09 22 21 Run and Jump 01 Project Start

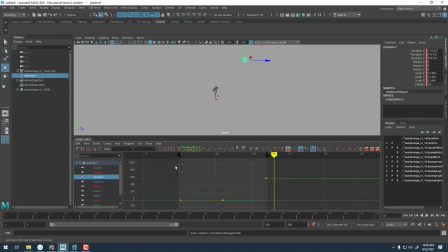Go back to stepped. Another way to do it, you could just left click and drag and select all of your keys here in the graph editor. And then with these selected, up at the top of the graph editor, we could hit the flatten tangent option. So if I hit that, it'll flatten those, and it gives me in-betweens again.
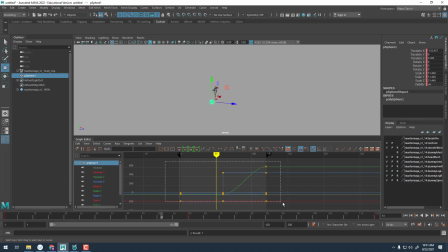Except for I have to make sure I do it on all the keys. Let me actually make sure I do that. There we go. And then I get in-betweens again. You can always make these stepped at any time too, the same way. So if I have all these selected here in the graph editor, and then at the top, hit the stepped option here,
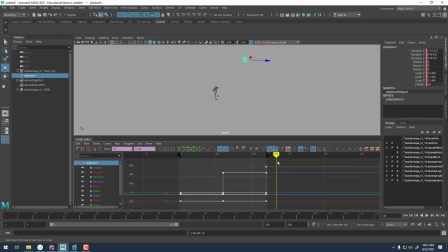it'll reconvert those to stepped, and again, we have blocked animation. And so when you're animating, again, for blocking passes stage 1 and 2, we should not have any in-between. So when you turn those in, your character should be completely stepped. I know it's tempting to want to see those in-betweens, but again,
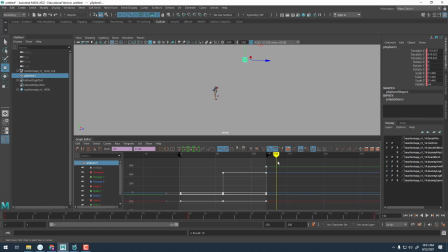I would recommend doing this just so we can focus on the posing of the character and not get distracted by the animation. All right, so we've got our default set up. Let me go ahead and minimize the graph editor.
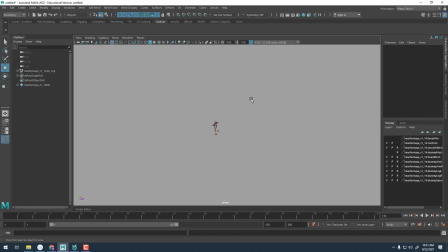I don't need this sphere. I'm just going to take it and delete it. What else do we need to do? So again, we're going to be blocking our key poses. So again, we're not worried about the in-betweens at first. We just want to block the main poses and make sure we have strong dynamic poses with a good silhouette.
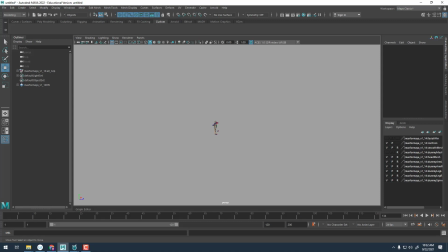We will do at least 2 sets of blocking, again, to create the initial key extremes, and then the second pass will be our breakdowns or our in-betweens. After we, to do this, to really establish those really solid, good, readable poses, we need to establish a camera.
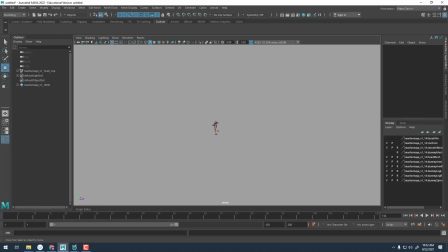We need to pick a camera. The reason is that as animators, we cheat constantly. We rely on the camera to do this. We can cheat things like spacing for shortening, and you can really only cheat it from the camera that you're given. We also need a camera we can go back to so we can check our animation and make sure it looks correct.
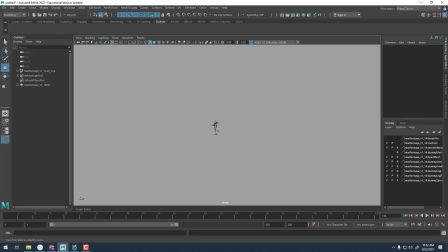So again, looking at the silhouette to make sure we have a strong, clear, easy to read pose. And so again, once we establish that camera angle, we can cheat some of these things. The reason being is because the poses aren't going to look good from every angle. And so we want to establish that angle.
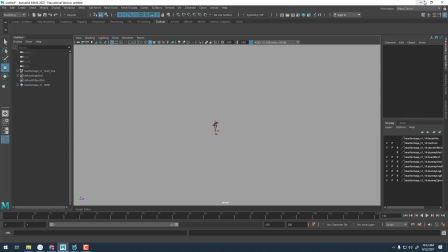And I guess to maybe kind of further exemplify this, just to kind of show you why camera staging is important before we start the actual animation process.
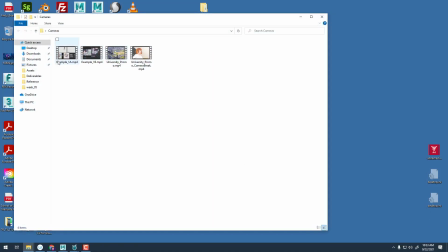Again, these videos are on Astar if you want to refer to them. The first example I'll look at is just looking at this character performance here. Let me actually open this in VLC.
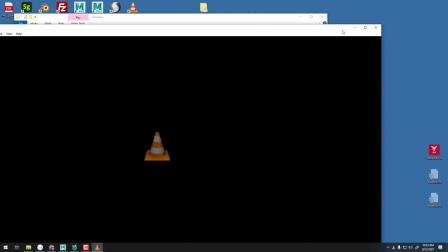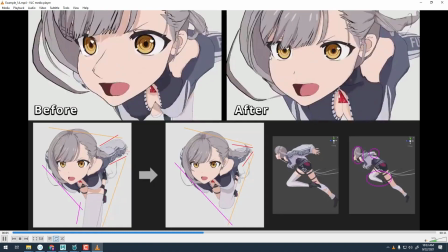And so this artist is using camera and perspective to get a better read in terms of composition.
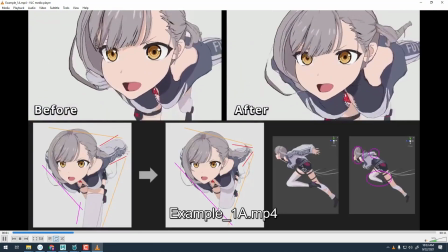So if you look here, there in the bottom left corner, this is the before, and the angle on the image to the right of that is the after.
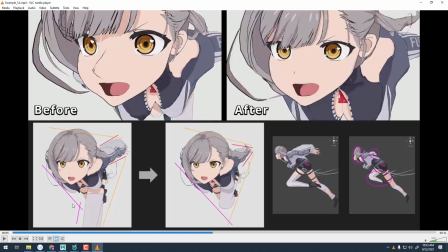And really, they're just trying to create a better composition. So things are maybe a little more chaotic or not as organized in this left example. In the right example, everything's a little more compact and it fits within this kind of triangular composition, which just creates a little bit more appeal.
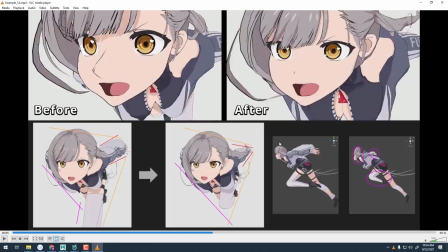And you can kind of see what they're doing to accomplish this. So in the right-hand corner, this first image is what the rig looked like before they started to modify and really change and adjust the rig to kind of create these elements of foreshortening and those sort of elements throughout the body.
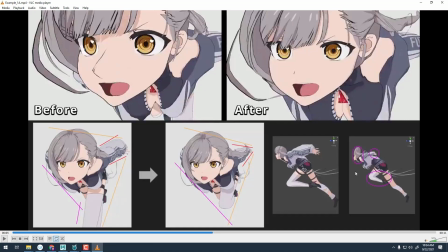And in order to accomplish that effect, they had to really mess up the rig. So if you look at this bottom right-hand corner, they actually took the head and compressed it almost flat here in the side view. They took the arms. It's kind of hard to see because the image it's kind of small.
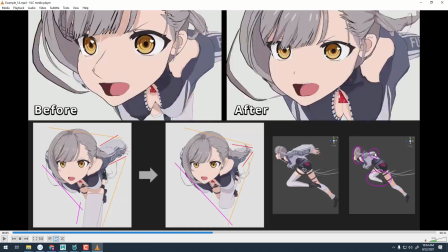But what they did is in terms of scale, to get that foreshortening, they actually compressed and scaled down the forearm and the hand. And then they actually did it with this leg too. You notice they actually really scaled that leg down to build in this kind of triangular composition.